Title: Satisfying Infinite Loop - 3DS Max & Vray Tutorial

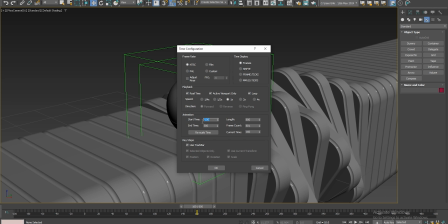[12:20]
And if I go into my animation settings, let's just adjust it so it starts from 160 and set that from the very beginning.
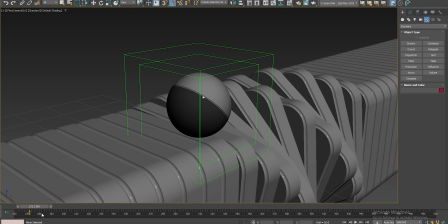[12:29]
And there we go. That's our constant loop. I'd even remove the ending to be 224.
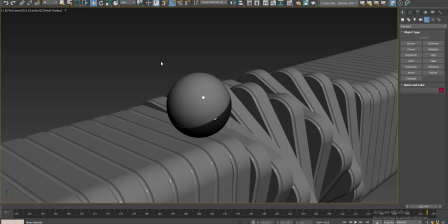[12:42]
All right, so there we go. We have the infinite loop all set up. And now let's just really quick jump into creating the
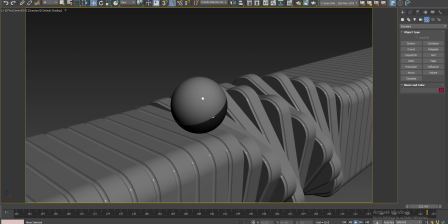[12:51]
materials and do a quick light setup and end up with something that looks super nice.
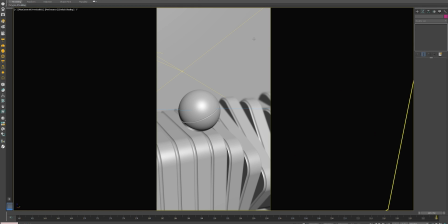[12:58]
All right, so what I want to do now is just quickly show you my end results, how I worked with the light setup and the materials in my scene. So just a few quick pointers and a walkthrough in the file that I have. So first things first,
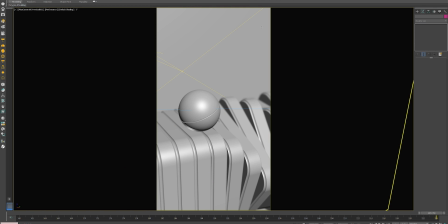[13:14]
I wanted the output of this animation to be something that I can use as an Instagram reel.
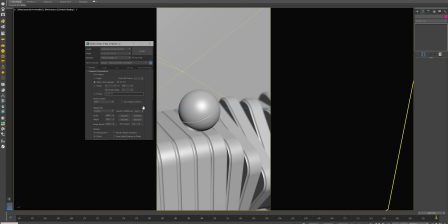[13:20]
So I went to my render setup and I set it to 1080 by 1920.
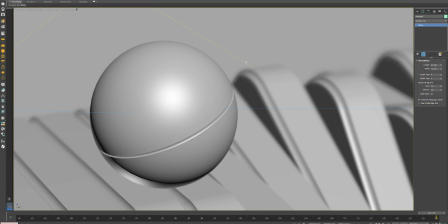[13:27]
And if I just press Shift F, I can see exactly how it's going to be rendered out as.
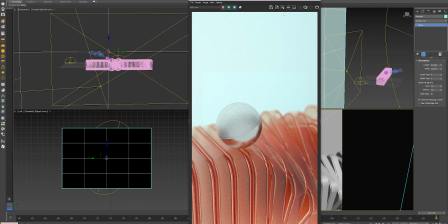[13:35]
And let's pull up the actual end result so we can look at the light setup that I have.
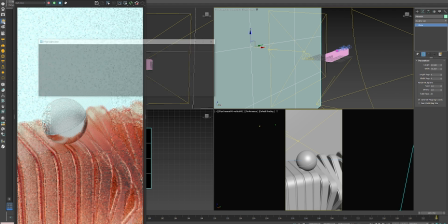[13:45]
All right. If you look at the lights, I only have three lights.
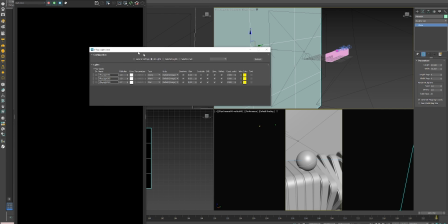[13:51]
I'm going to turn them all off. Let's start with the first one, which is my HDRI light.
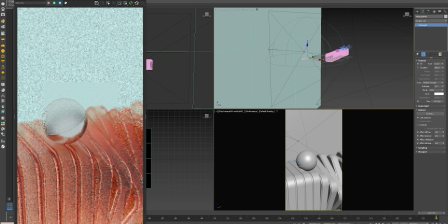[14:00]
So this is a basic HDRI light. You can choose the map of your choice that can go with it. It's just set to a value of 1. And this is basically the main light setup that will light the whole scene up.
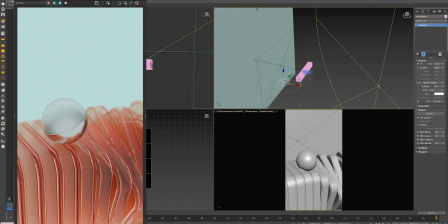[14:15]
The second light that I have is this huge disk light
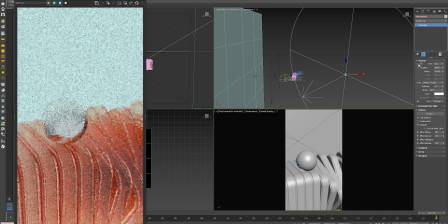[14:21]
that will give me some extra highlights and shadows, especially on the sphere since it's reflective. And it's very, very minimal and subtle. It's just at 0.7. So it's just pointing towards, it's going from this side.
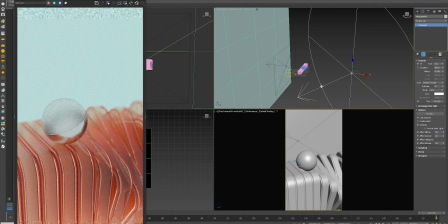[14:36]
It's pointing towards the sphere. And then my third light has to do with my backdrop.
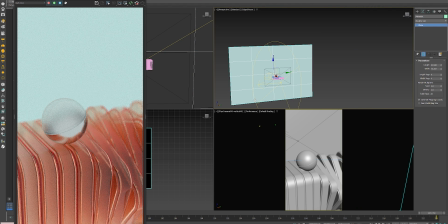[14:42]
I created a huge grid, a huge plane in the back, with a very light color, a very subtle color.
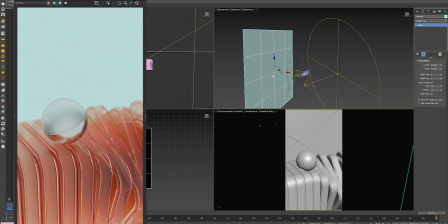[14:49]
And just so that it doesn't end up being
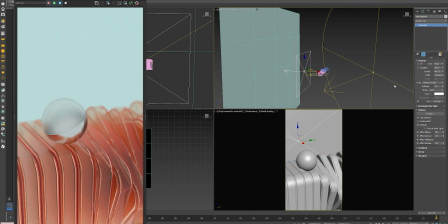[14:53]
just a plain color, I wanted some brightness coming out in the middle of that.
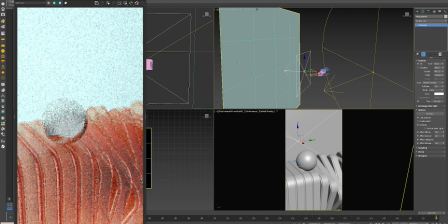[14:58]
So I just have a light pointing towards it, and it just becomes a bit more interesting. So you can see the difference. All right, so this is the light setup.
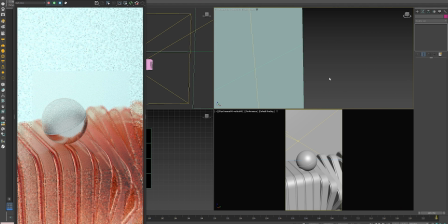[15:12]
When it comes to my materials, since I'm using something that is refractive on the boxes,
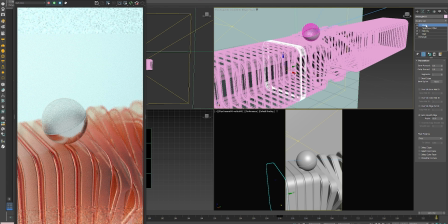[15:19]
the first thing that I did was I added another shell modifier to the boxes and just gave it an inner amount, something like 0.5. You can see what happens if I remove it.
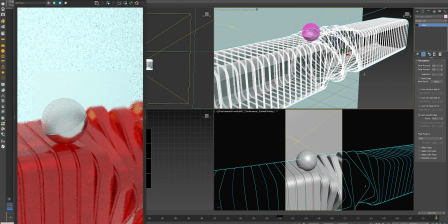[15:34]
If I remove it, it doesn't look as good. So this is a good trick to use on refractive materials.
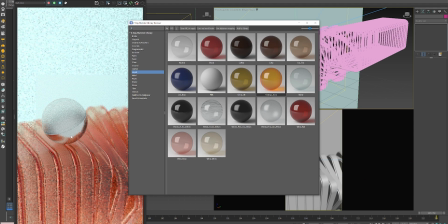[15:43]
And for the materials, I went with some pre-existing materials that come with V-Ray. So for this, I used
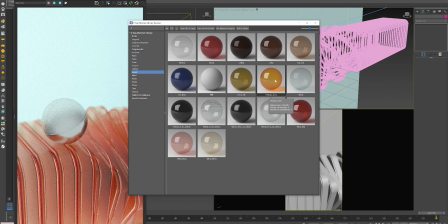[15:57]
the orange juice material, and I changed the refractive amount on it. So I made it a bit more blurry and changed the color of it. And then for my sphere, I used a combination of this material, the waves, along with
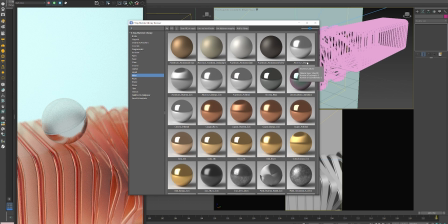[16:18]
this material, an aluminum, blurred aluminum material. So that's pretty much it. There's three materials, there's three lights, one camera.